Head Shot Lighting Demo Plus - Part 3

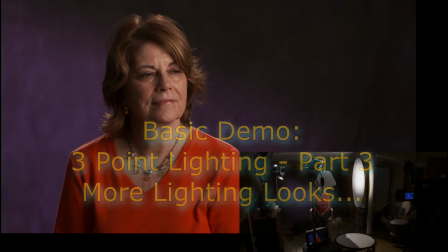5s
our only real key light is bouncing the
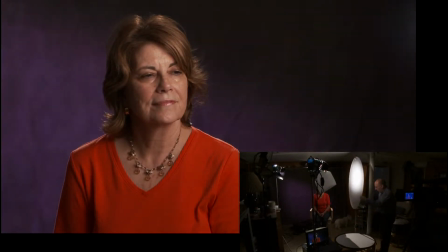13s
light that had been the fill light, bouncing that off the disc that was the fill disc. Let's see what happens if we add a little bit of the eye light now. See if it does too much.
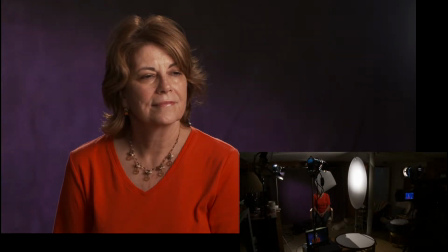30s
I'm going to bring it in the barn doors. So I'm really just affecting the face. And here you can see, actually it seems like it makes more of a difference on the background.
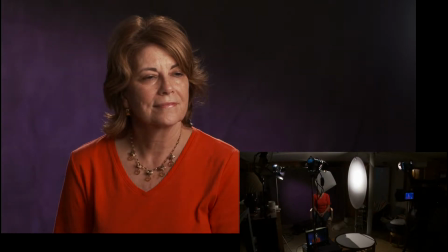48s
Let's see what happens if I bring this around a little. Okay. Now, one thing you may notice is that you're starting to see a little bit of shininess.
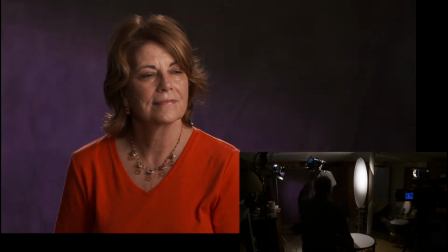69s
Now, we're not really made up for video, so we're not made up with shine-free makeup. That's one of the things that you probably would want to do if
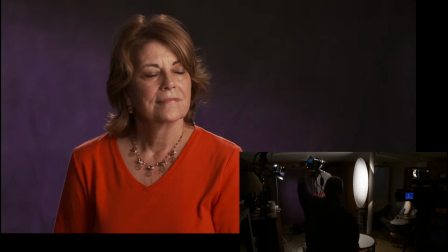88s
when you're doing a video shoot is
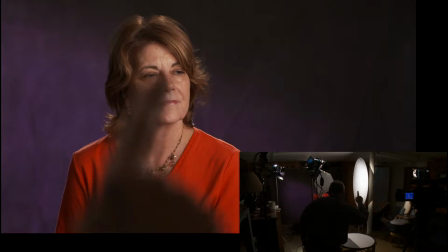92s
you make up, especially here the tip of the nose, up the brow, and the tops of the cheeks.
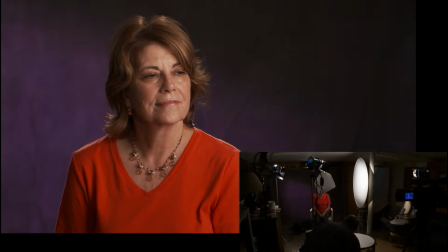100s
That's where you tend to pick up a lot of extra reflections. Now the last thing I'm doing is this part of the demonstration is I'm going to bring this disc further around, and
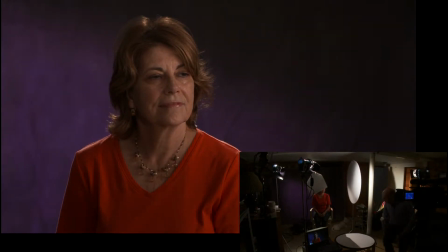119s
I'll aim the light up on it a little more now.
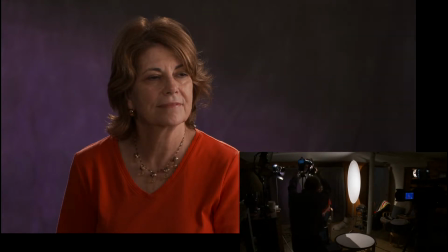127s
Though I think a little bit of light is spilling.
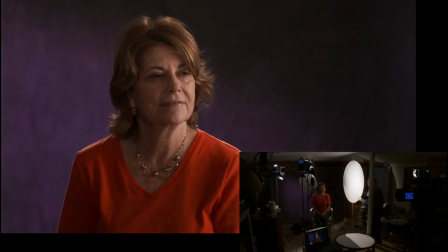135s
And so you see how as the position that the light is coming from changes, it doesn't take a lot of change in your light
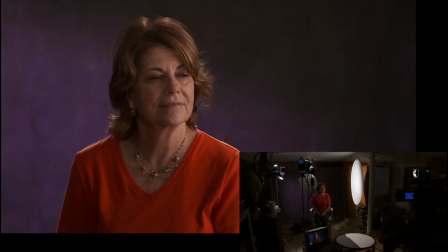153s
to make a big change on the person's face. Now, of course, the one other thing that we haven't been really talking about or dealing with is the fact that people don't always sit looking in the same place.
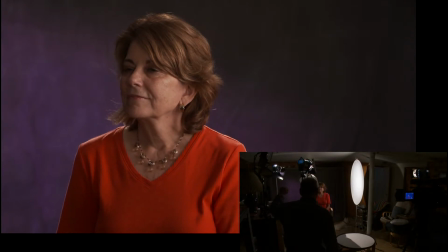168s
So can you look over here, please? And now looking back to the door, all the way back.
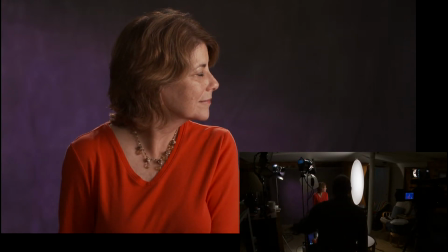177s
Now, you can see just how filled in the face looks there because that's the direction the light's coming from.
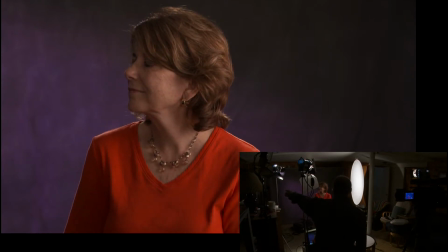184s
Now look at the lamp over here. And now there's very little light on her face here. So if I know that she's looking back and forth, maybe I'll decide that I want to use that cheek light.
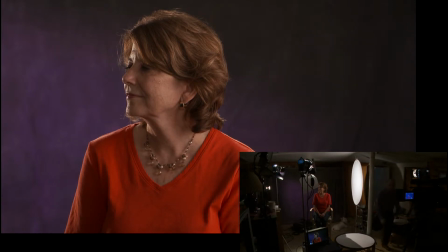205s
Now, let me get back to the monitor and we'll look at what's happening now and looking back the other way.
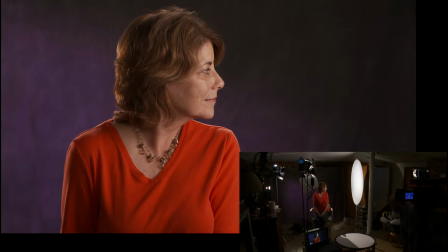216s
So that cheek light really adds a lot there. So it's kind of interesting how that works.
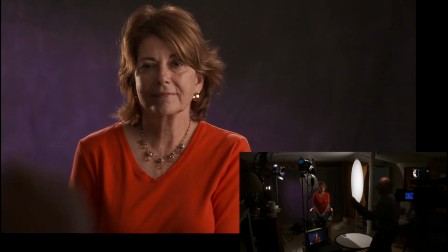229s
Now I'm going to kind of start from scratch,
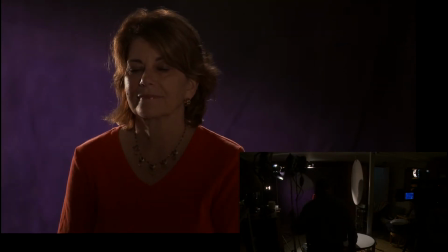233s
and we're going to do something that's different. I'm just going to leave the
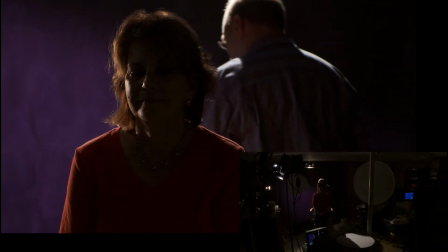246s
backlight on, which now is really more of a shoulder light.